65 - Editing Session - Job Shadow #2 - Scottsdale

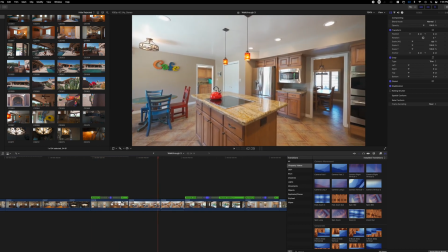All right, that's probably good enough right there.
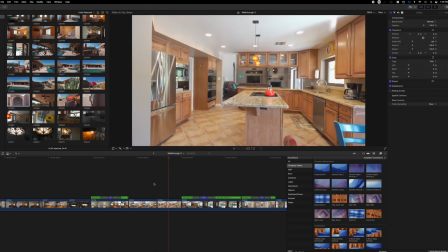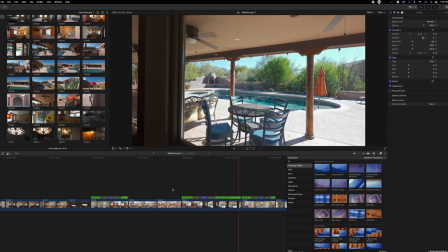Ooh, that actually turned out good. That was one where I was like, I don't know. Let's trim it off a little bit.
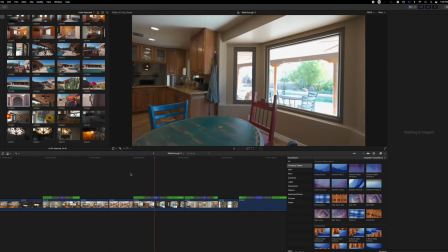It seemed like it lingered on there a little long. That right there would probably be a cooler transition outside than the doorway that we did.
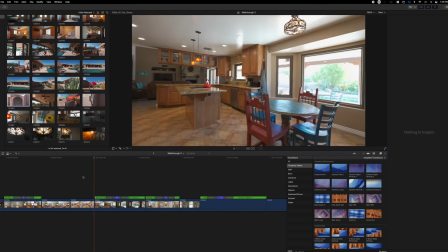Cause man, I get the feeling like when I'm watching this right here, like, oh, we showing outside.
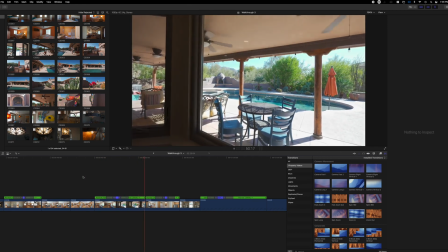Ooh, outside's so cool. Let's go out there. Nope, we're still inside.
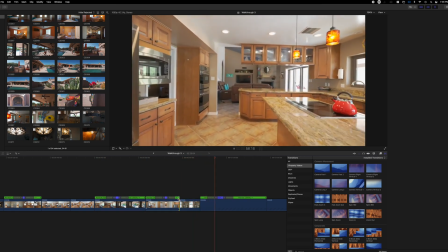Just gonna have to wait. All right, this tail end isn't
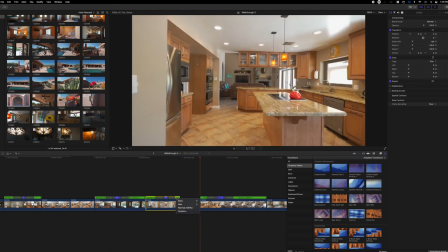long enough, but I think it got shaky after that. So let's slow it down to 50%.
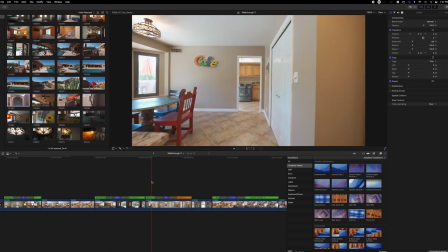Give it a little bit more time. we know that we have those extra frames we're working with, right? Since it's 24 frames, we shot in 60. We can slow it down.
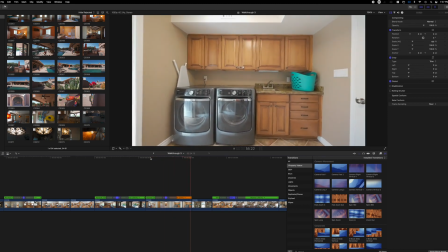There we go. Give it a little more time. That was perfect.
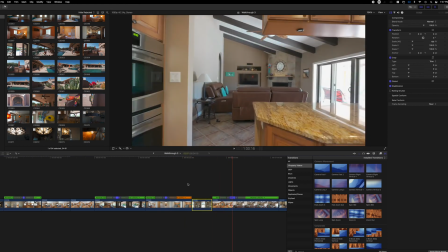That one too needs a little time, so let's slow this one to 50% as well.
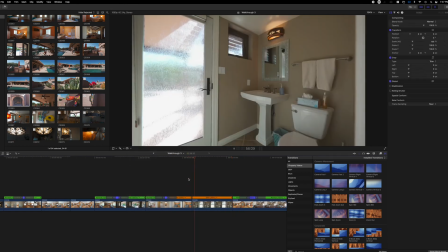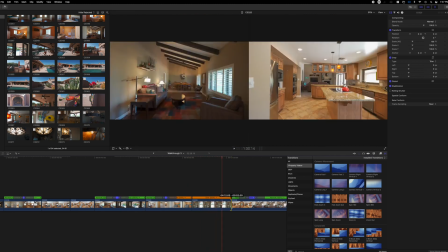All right, that's good. And it's probably a little bit,
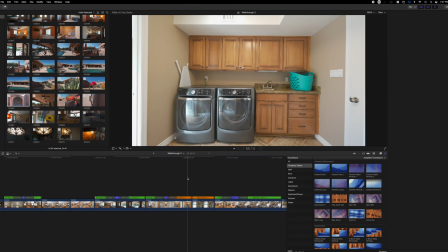it was a little bit too slow in my opinion. That looks better.
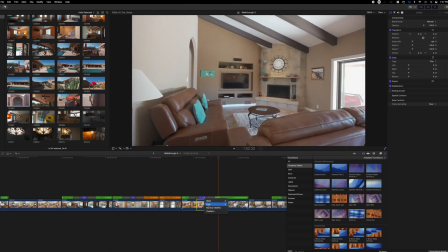And honestly, a little too slow on the speed. Let's crank it up. 2000.
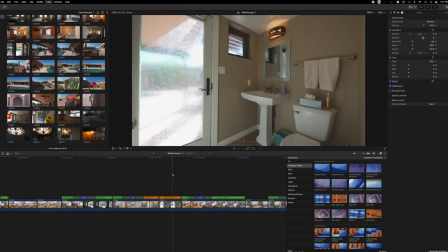Give it a shot. I'm going warp speed now.
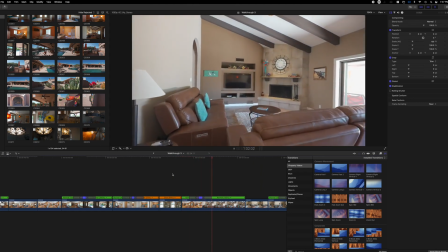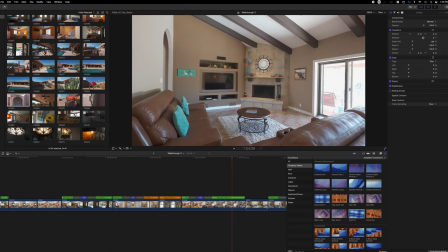All right, that's good for that.
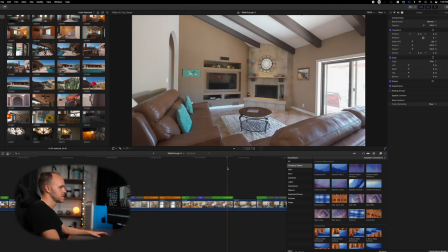And as you can see, like watching through this this time, I'm not really focused on transitions or any effects or anything like that.
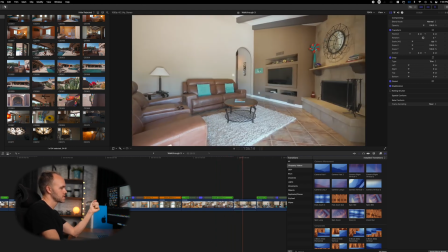I just trying to get a good flow, make these clips make sense duration wise. It's probably a little too, not enough.
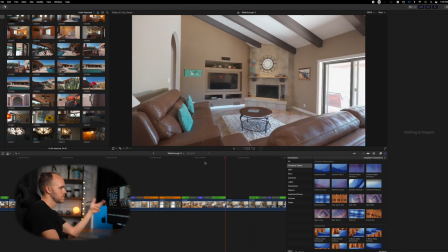There we go.
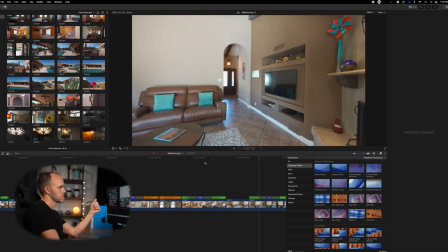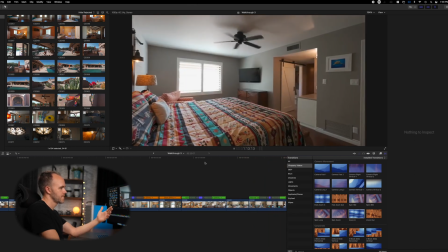Now we're going down the hall. All right, let's give a little more time on the hall. And we can just slow it down. We know we can slow it to 50, no problem.
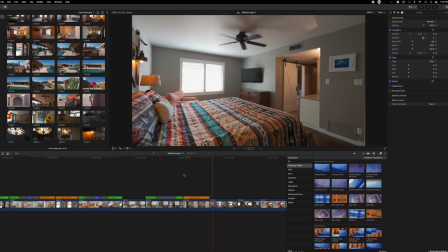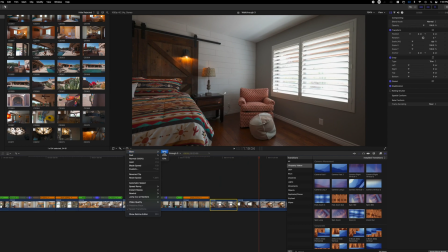I feel like this one could use it. Like maybe not a longer, here, maybe not so slow.
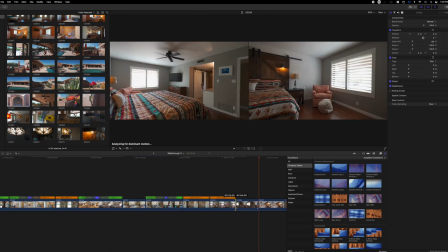We'll slow it down a little bit and not make the clip longer. I just felt like the vibe was a little bit too fast. There we go.
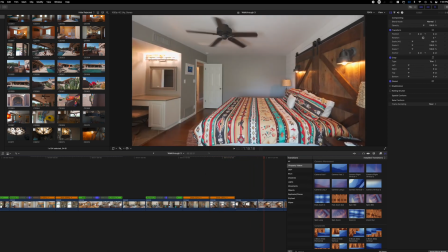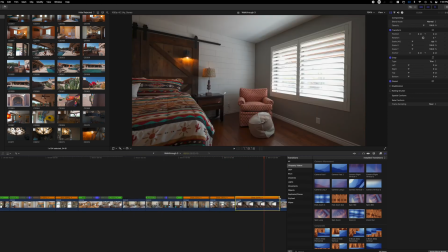You're like, all right, now Jordan, relax on slowing all these clips down.
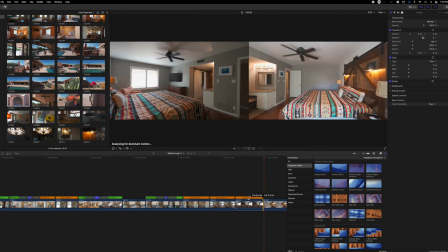Slow and then trim.
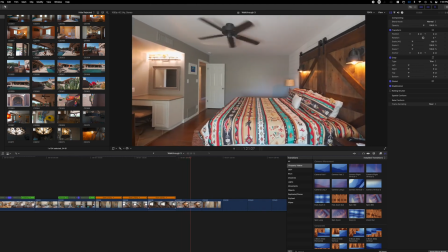A little bit too long. That chair isn't that important. All right. That one could use stabilization.
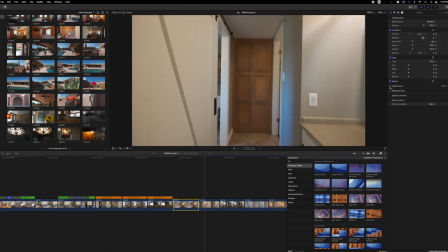You could see it was a little rocky.
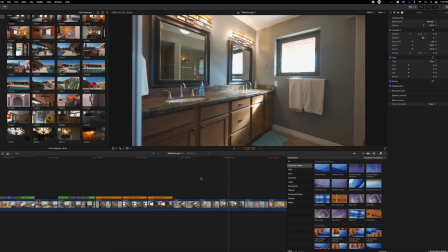Coming through here. That's looking pretty good.
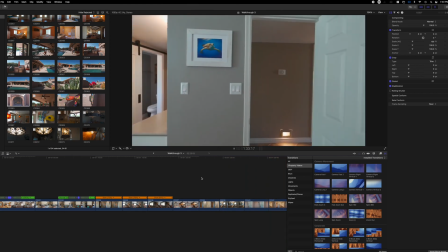Stabilization did a great job on that. That looks great as well. I'm not so sure about this.